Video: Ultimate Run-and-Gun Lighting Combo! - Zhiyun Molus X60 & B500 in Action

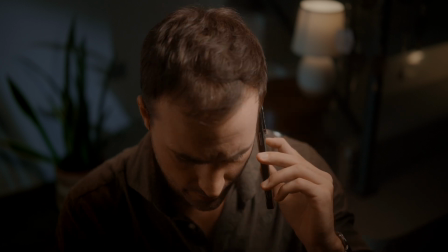6s
Hi guys, welcome back to the channel. Today we have a special video because Zhiyun sent us, they were so kind to send us two lights, the Zhiyun Molus B500 and the Molus X60 RGB.
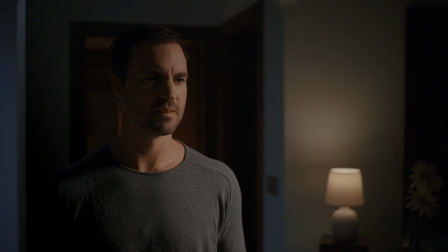21s
You know that we don't do the typical reviews like technical reviews. You have a lot of them in YouTube.
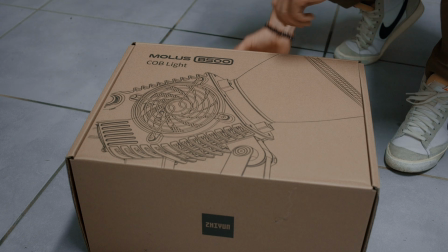28s
You can find about specifications.
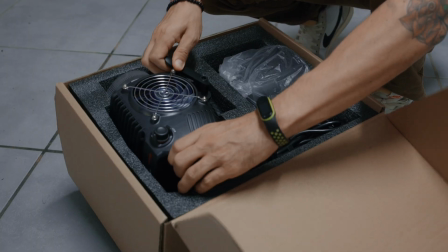31s
We're more in how these lights work in the real life, you know, in real situations.
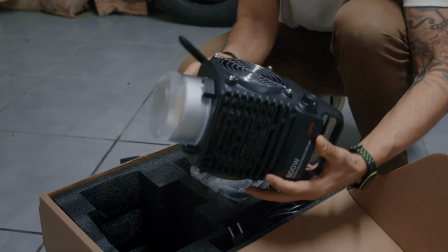37s
I was looking for a really powerful light because with the 300s that I had, I felt like sometimes when you're fighting against the sun, it was a bit on the limit of power, you know,
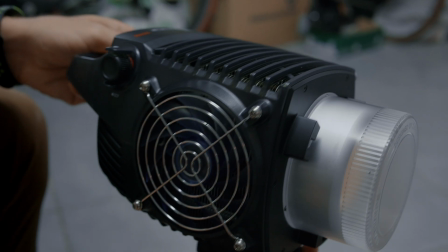51s
because we're usually shooting indoors, daylight, nighttime, and sometimes I don't have the space or I don't have the crew to carry a lot of lights or modifiers and stuff.
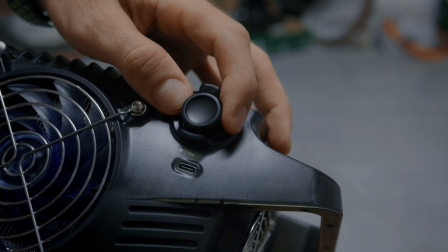65s
So I wanted to build a minimal rig with a couple of lights, and maybe 2-3 practicals,
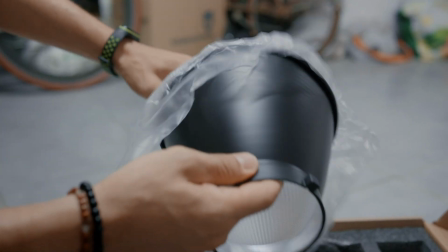73s
and we love this, you know, these lights because the Molus 500 is a portable light.
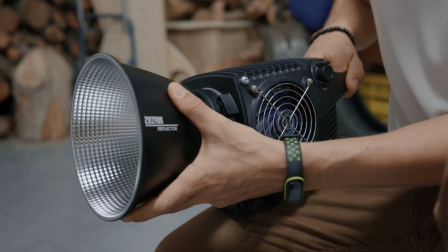80s
I like that it doesn't have a control box. I like that it's connected directly to the, you know, to the power, and it's small for the wattage. Is insanely small.
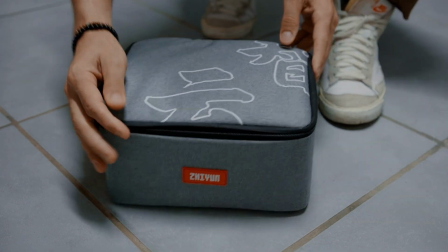93s
Paired with the other light, with the X60 RGB, it's insane to build a lot of configurations.
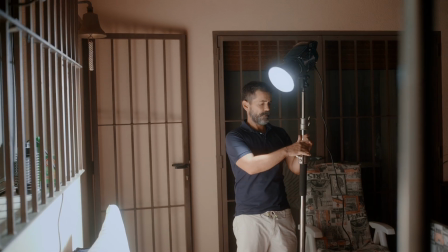100s
For example, we're filming now a documentary and a short film, and we found situations where we have to simulate daylight. We place a couple of lights outside the kitchen and we had this blast of light.
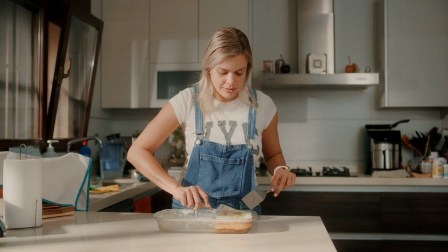113s
On the other side, we have to film a scene in a workshop where the
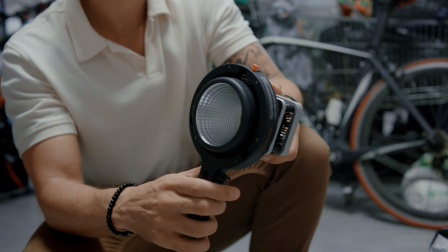119s
X60 was our main light. It has this little modifier, and what I did was, because they have their own mount,
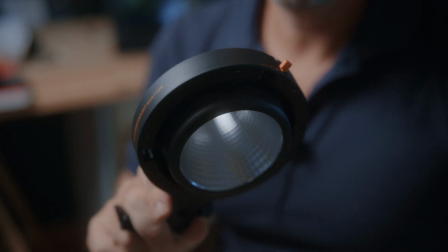129s
and I bought the adapter to bounce mount so I can attach any light modifiers that I have.
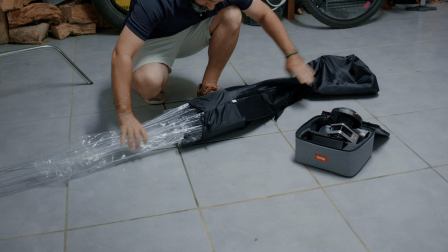137s
As you can see here with the Chimera from Zhiyun 2,
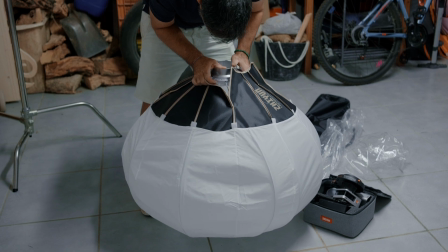142s
it's super nice because it has these curves where you can control all the lighting, all the spill, everything.
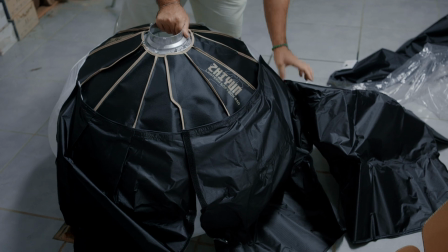149s
So I wanted a toppy light,
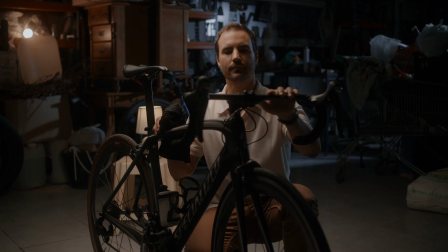152s
and then in the background you see the Molus B500 blasting like with a different color temperature,
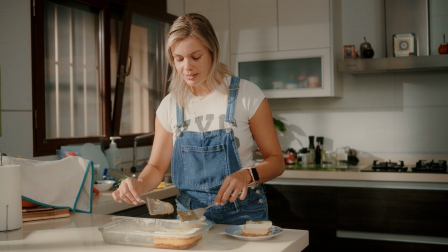159s
which gives this like moonlight feel. For this documentary it was nighttime already, but I knew that with the B500 we had the power to make it look like daylight.
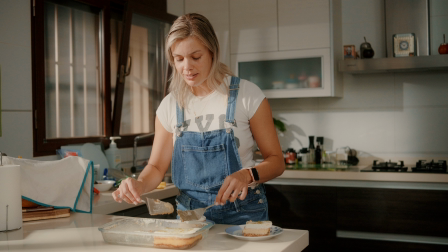174s
So we blasted through the windows, hitting the character from the left side. As you can see, we put some diffusion, half stop diffusion on front of her, so it's not like you know, giving a hard shape on her face.
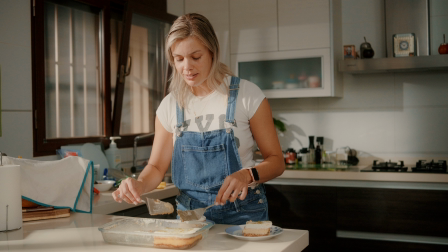193s
And we left the spill naturally bounce back from the right side because the walls were white, and I wanted this like this vibe of raised ambience, you know. I didn't want a moody shot for this morning scene.
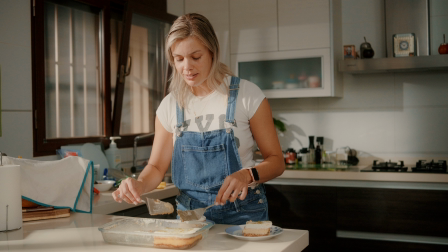210s
And then in the background, in the window that you see on the left, the X60 RGB is at 60-70% more or less, giving some shape and some light in the background because we felt it was
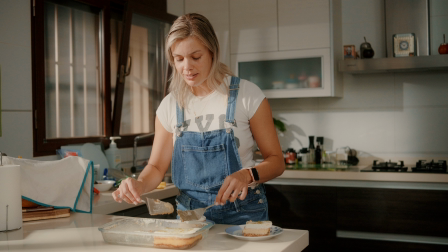228s
staying a bit dark for what we wanted.
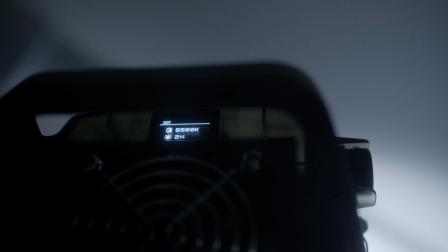230s
I was looking for a couple of lights that I could pack in a backpack, because sometimes I go with a couple of tripods,
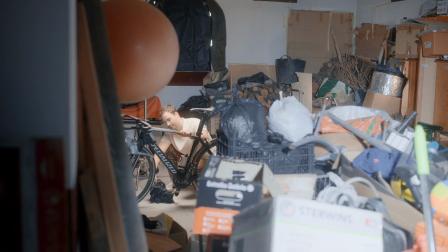239s
some modifiers, and 2 backpacks, one for the camera, one for the lights. I don't want to be carrying like a lot of stuff, you know.
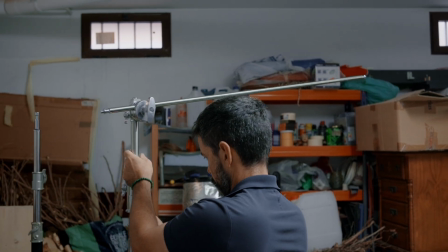247s
So this combination of lights, I find that they're super versatile because I wanted hard lights, you know. Soft light, you can't never do it hard, but the opposite is true.
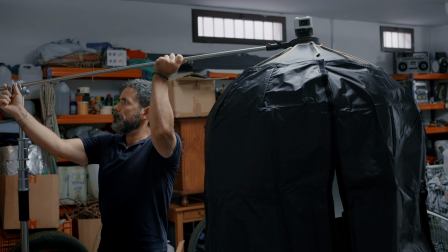260s
With hard light you can soften it, you can modify it, you can shape it.
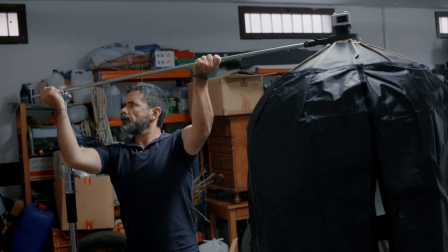265s
So I wanted 2 spotlights, and I was more than pleased because at the same time we were filming a short film with some friends.
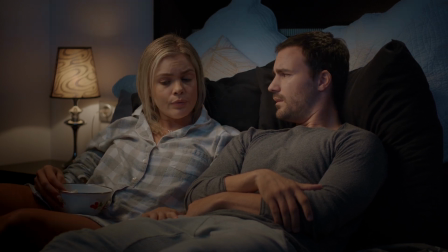274s
So I helped them with 2 lights, practicals to shape everything, and you can see these scenes here.
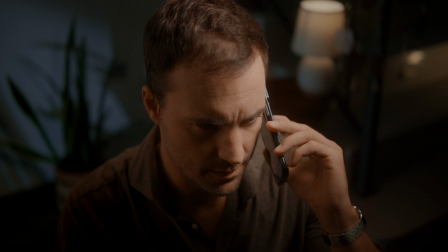283s
For example, in this shot we use the Zhiyun B500 from the right. It's blasting through softbox with the grid to control the spill, and we put a bounce on the left side of the character to, you you know, to give it some shape.
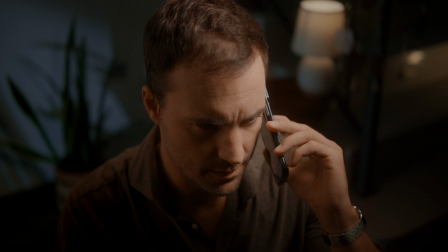302s
As you see, the practical is on the back, and the background is lit with a different color temp. It was like a 6K 500 more or less, to give it like a moonlight feel.
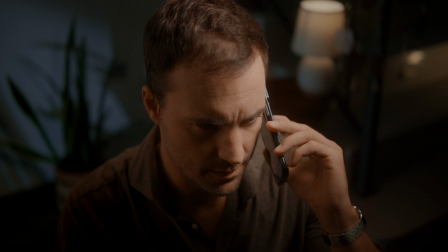317s
We put a plant in front of the light to create some shape. Then you have this nice scene, nighttime, with a couple of lights, simple to use and to create nice scenes like this one. So yeah, I find that the versatility, the fact that you can make some effects,
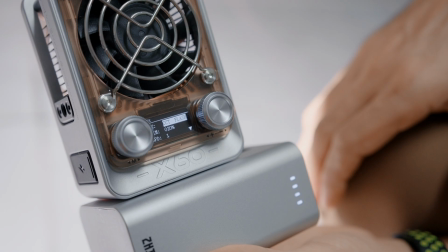337s
because the X60 you can create effects,
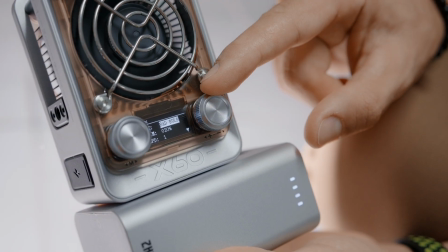341s
you know, you have the police, TV, all this paparazzi effect, all these things.
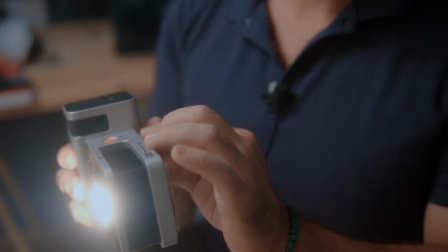348s
You can change color, which is nice when you want some ambient light, nighttime, exterior or whatever. You can mix and blend those two. So it's super nice, you know, the versatility I love, because the X60 RGB,
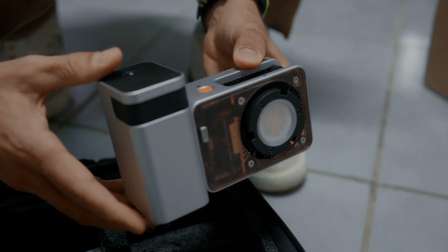366s
you can use it with a battery, so that's for me life changer. You can hold it handheld, you can use it as a kicker, you can use it as a backlight.
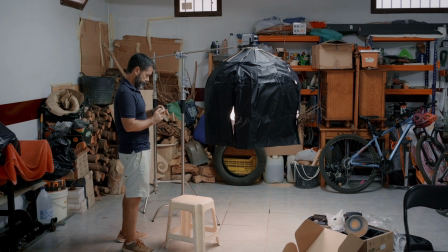377s
I use this in this scene as a key light, as you see.
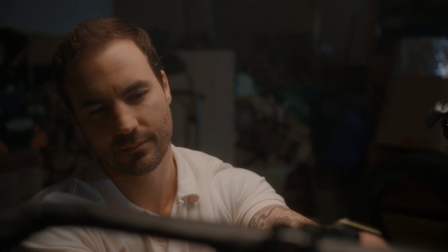382s
You can use it as a bounce on the ceiling to make some feel.
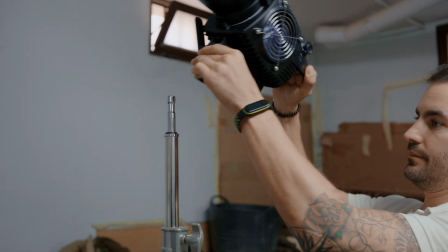387s
Then you have the Molus B500, which, trust me, even in daylight,
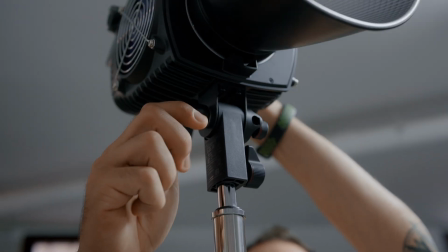392s
it will give you enough output to fight the sun in interiors, you know. It's not like 1K 200 light for sure, but with this size, it's insane.
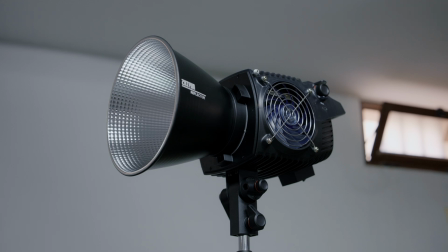403s
So with these two lights, you can do what you want.
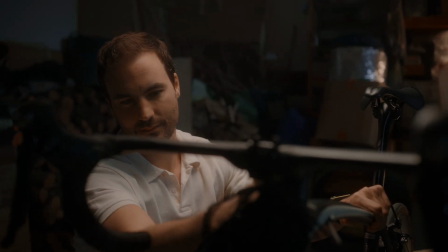407s
Obviously, if you're filming some more complicated stuff, you want to add more lights.
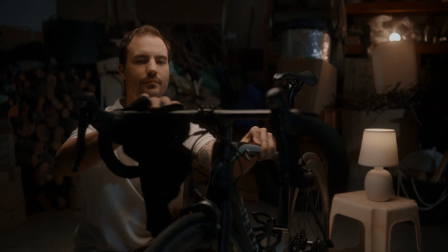412s
But with a couple of cheap practicals like we had in this scene, which they are like LEDs from Amazon, and a couple of lights, you can sort a lot of stuff, especially for content creation,
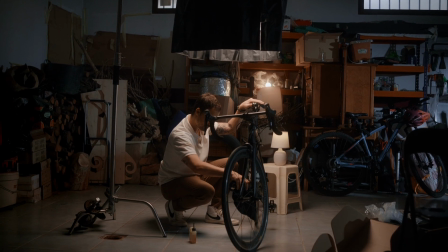426s
documentaries, when you need like to be fast, to be lightweight.
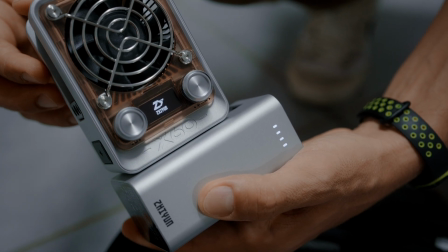430s
With a bit of imagination, you have a lot of configurations with only two lights,
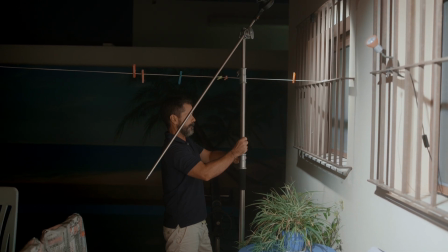436s
and makes you think on how to position it, where to bounce, how to soften them.
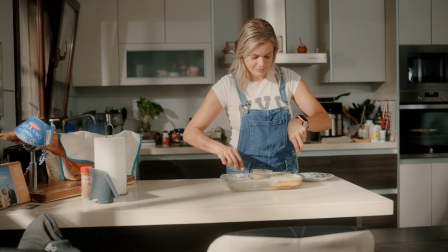440s
So I think it makes you grow as a cinematographer,
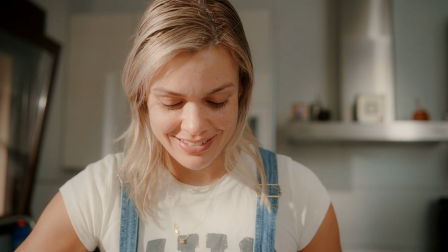444s
to put you limitations and only have two lights instead of carrying like 5-6 lights, because then you get lost.
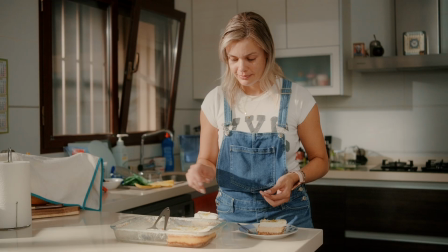452s
For now, it's going to be our go-to setup for this kind of small shootings, where people are not expecting maybe lighting, but you want anyway to do it nice. So thank you, Zhiyun, for sending these lights. We loved how they work, you know. And check out the links below for more information, or to go to their website, and see you next time.